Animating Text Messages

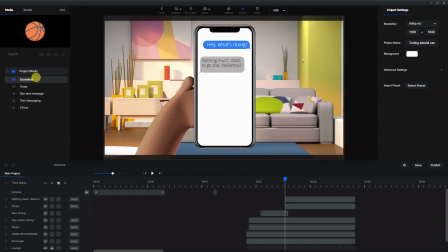So let's go back to media here and bring in the basketball icon.
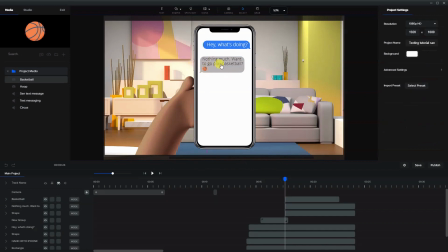Now, of course, you can play around with the spacing. I'm just going to put that there for the sake of the video. Good. So remember, I'm setting everything up first. I'm going to do the animations at the end. I copied this and duplicated it because I wanted a wider
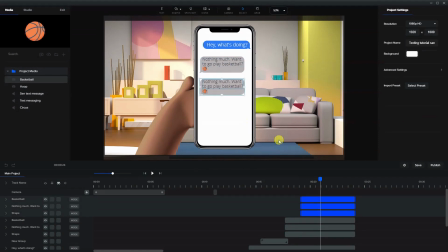text area. So let's grab that, bring that down over. And now let's just recolor them. So with this here, I will reverse it, flip it horizontally, so that way it's going the same direction.
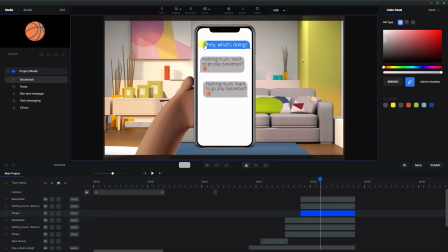And let's color that, make sure it's the exact same color, like that. And the text we're making white. There we go. And instead of the basketball here, I'm going to replace that with the basketball hoop. Perfect.
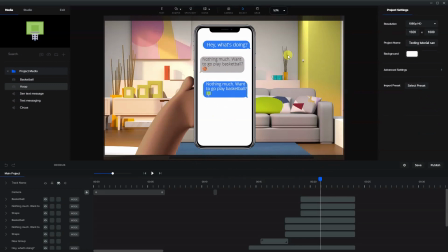Okay, so that's basically setting up the stage here. Now we can go in and we can animate everything. Okay, so when this pops up here, let's go to the box or the text bubble here.
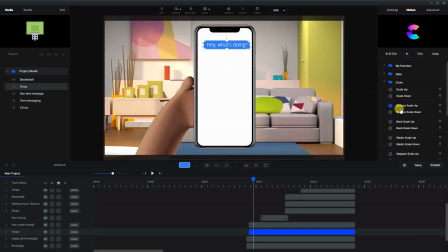And we're going to use motion in, and we're going to use back scale up. Now, I actually tried, let's say, elastic scale up. I tried that. But what happens is it goes beyond the confines of the phone when it pops in.
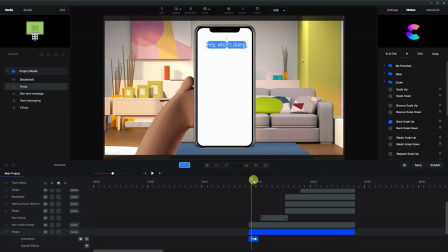So that didn't look very good. So I'm going to do, it was back scale up, because that comes in a nice kind of slow movement. But as you can see here, it's popping up. It's going a little bit over here, and it's popping up from the center outwards. I don't want that to happen. What I want it to do is pop up from the bottom corner.
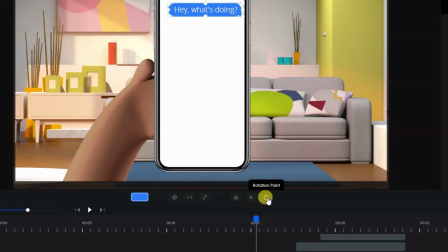So one important thing to realize, and something that I think some people maybe don't realize they can do or often forget, is to change the rotation point. So right now, the rotation point by default is set in the middle. We want it to pop in from the bottom right corner. So let's make the center point there. Okay.
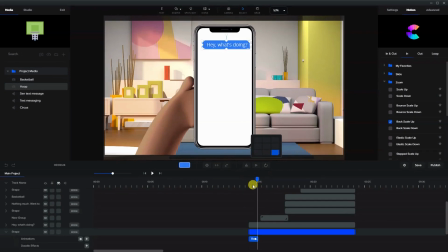And now when it pops on, you'll see it comes from that corner and upwards. Gives it a nice little different effect. Okay, let's just make sure that that is looking okay. Good.
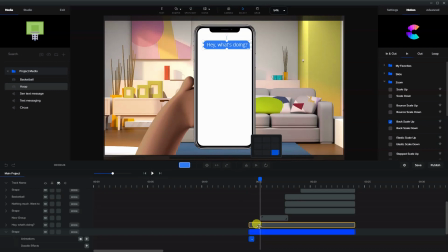I'm going to make it just a little bit faster here. And let's copy that with Control C and do the same thing with the writing. Again, change the center point or the rotation point to the bottom right. Control V. So now they will both come up from the bottom right here.
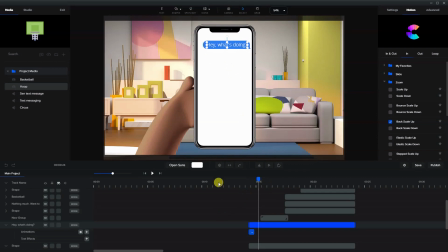Now, because this is us, you know, typing this, I also added a bit of typing text. Now, what we're going to have to do here is actually something a little bit different. So I'm going to the writing here. Okay, we're going to add a text effect of typing. And I'm just going to make it a little bit beyond how that's coming up.
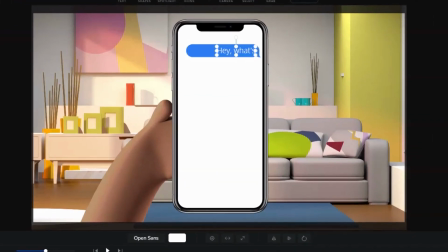So you'll see what will happen is this will come up like that and type. Now you can see it's typing from the right to the left and pushing over.
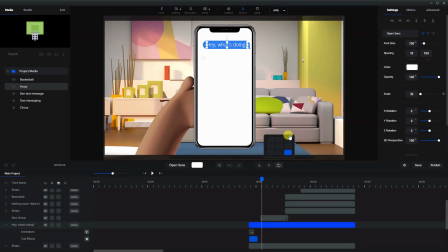Now I actually don't want that. So I'm going to go back and change the typing here. Change the rotation point to the left. Okay, so that when that bubble pops up, typing is happening from left to right.
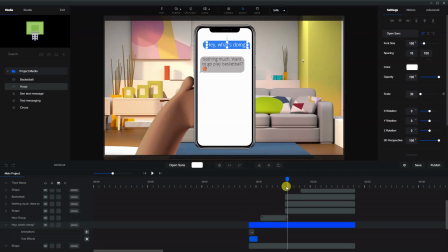Then we get the three dots turn on. And now he answers. Now, we don't need to see him typing. We just want this to pop up. So let's copy the pop-up here. That's right there. Control C. I'm going to apply this to everything.